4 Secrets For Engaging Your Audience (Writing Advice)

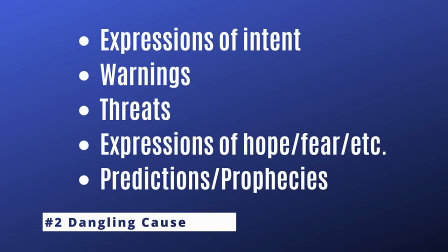(4:02)
And if you're looking for inspiration here, you might consider things like an expression of intent, a warning, a threat, an expression of hope or fear, or a prediction.
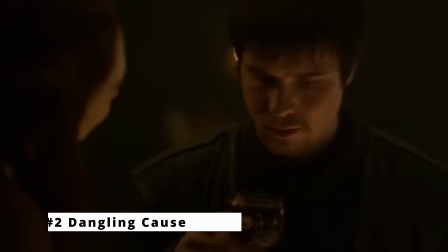(4:11)
And one great example from Game of Thrones comes from the early seasons when Stannis Baratheon puts a curse on some of his biggest rivals.
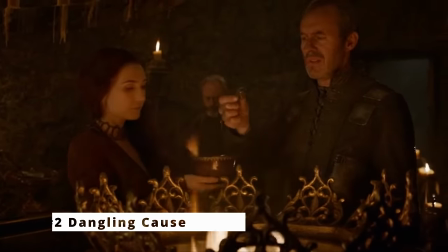(4:18)
He burns the leeches, and it's supposed to curse people like Robb Stark, Theon Greyjoy,
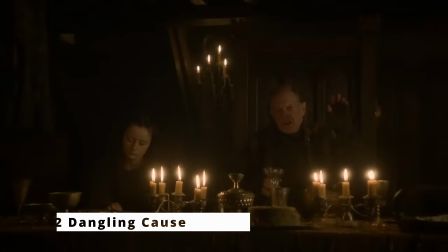(4:23)
and Joffrey Baratheon, and we don't get an immediate effect out of this. We have to wait until later on in the show to see how this curse plays out. Third technique is dramatic irony. And I've talked about this on the channel before. What it is, it's when the audience knows something that the characters do not. You might have a scenario where you're writing a story that has multiple POV characters, and maybe in one plotline a character is planning to hurt another, but that other character doesn't know about it, and then when we jump into their point of view, we, the audience, fear for them because they're completely innocent to the danger that is about to hit them. Now, there are two simple steps for creating dramatic irony in your stories. The first step is revelation, and this is when the audience learns a piece of information that the characters don't know about. And then the second step is recognition. This is when the characters discover the piece of information that the audience has known all along. And when that recognition hits, it can create some exciting scenarios. Another thing to keep in mind here is that typically you will use dramatic irony to create either suspense or comedic effect.
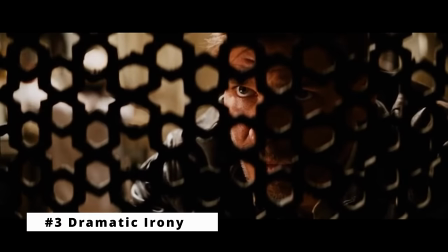(5:27)
With suspense, we're talking about making the audience fear for the future. And there's a great example from Raiders of the Lost Ark.
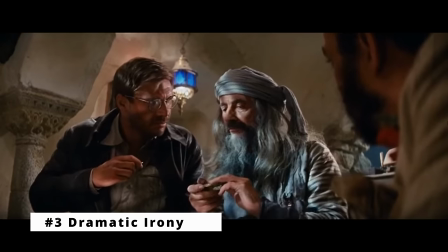(5:33)
In the middle of the movie, Indiana Jones is getting a special headpiece examined. and while he's there,
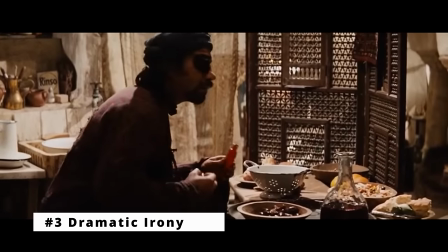(5:39)
one of his enemies sneaks into the building and poisons his food.
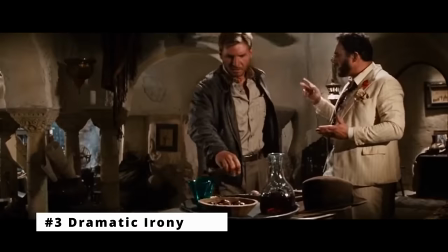(5:43)
We, the audience, know it's poisoned, but Indy doesn't, and that creates suspense in this scene.
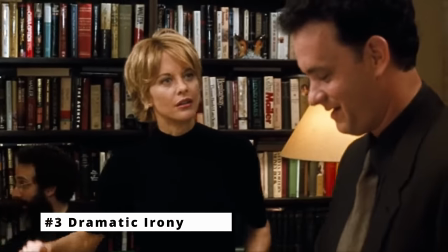(5:48)
On the other hand, when you're using it for comedic effect, you'll use dramatic irony to create a misunderstanding that will be drawn out for laughs and intrigue.
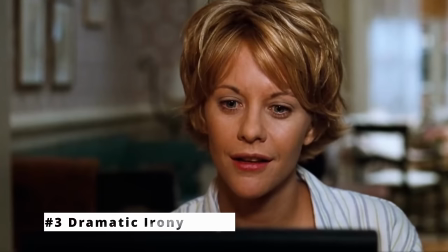(5:57)
A great example of this comes from the movie You've Got Mail,
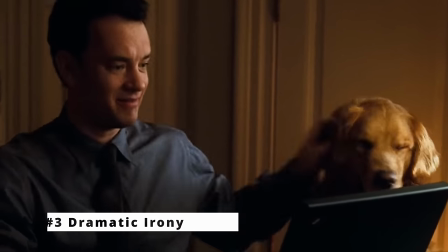(6:00)
and here you have a scenario where two characters fall in love with each other over email, But they don't know each other's identities in real life.
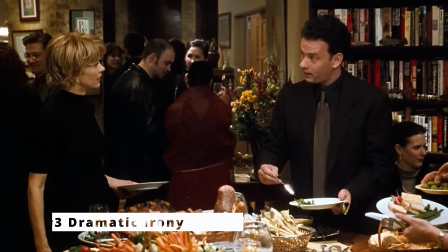(6:08)
However, they do eventually bump into each other by chance in real life And they end up hating each other So the audience knows that these two characters have
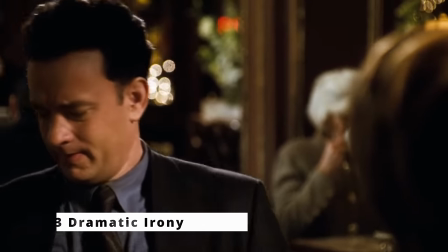(6:15)
the potential to be a happy couple and the audience roots for them to get together And in the meantime they enjoy some humorous situations until the truth is revealed And then the fourth technique is dramatic tension and this is critical to any story It's what drives the story and what it is. It's the idea that a character wants something very badly but they're having trouble getting it. So you need a scenario like this in your story in order to drive it. And another thing to keep in mind here is that in order for dramatic tension to work, you need to create a strong emotional bond between the audience and the character. So, for instance, what you need to do early on, you need to introduce that character. You need to build a bond between the character and the audience, make us care about that character, and make the audience get invested in what the character wants. Now, when it comes to building dramatic tension in your stories, it's a three-part process. You have the question, the tension, and then the answer or the resolution. In other words, you're going to be raising a question early on, you're going to be playing out that question over the course of the story, and then toward the end, you're going to answer that question.
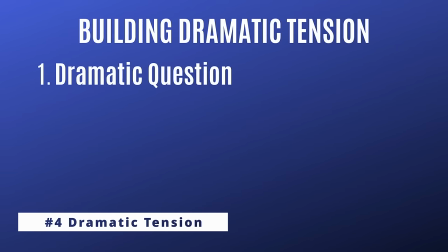(7:20)
So part one here is the dramatic question, and the question is, will the character get what they want?
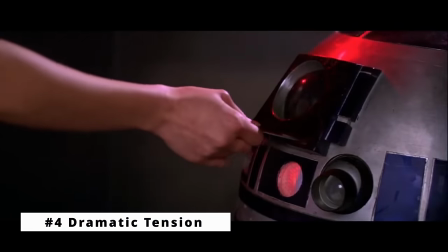(7:26)
For example, in Star Wars, Luke wants to deliver the Death Star plans to the Rebel Alliance.
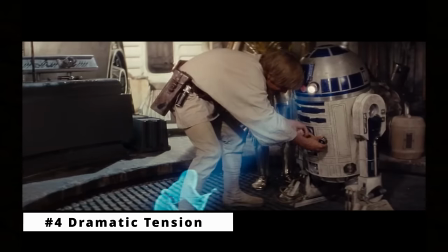(7:31)
The dramatic question here is, will Luke succeed in delivering those plans? Then we get the main tension.
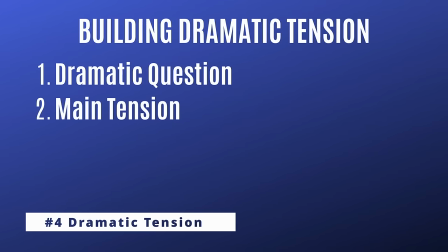(7:37)
In other words, how does the character try to get what they want? What obstacles does the character face?
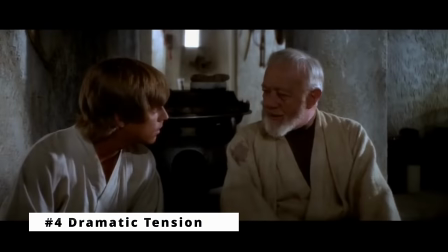(7:42)
How does the character overcome those obstacles? If we go back to our Star Wars example, Luke can't just deliver the Death Star plans because he's stuck on Tatooine.
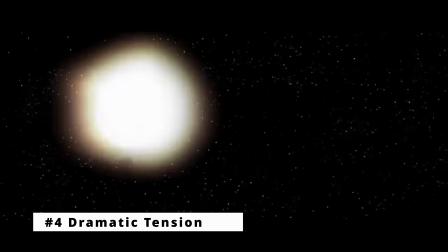(7:51)
Therefore he has to join up with Obi-Wan and Han Solo, then they try to go to Alderaan, but they get captured by the Empire, and then they set out to rescue Princess Leia,
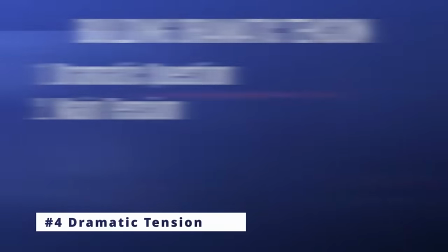(8:00)
and they end up escaping together. And that leads to our answer or resolution.
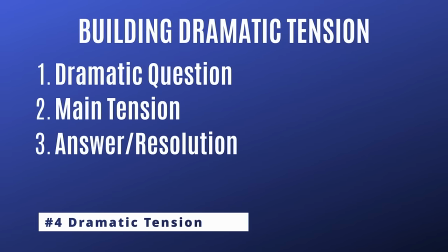(8:05)
And the answer to a story's dramatic question does not come at the very end of the story, believe it or not.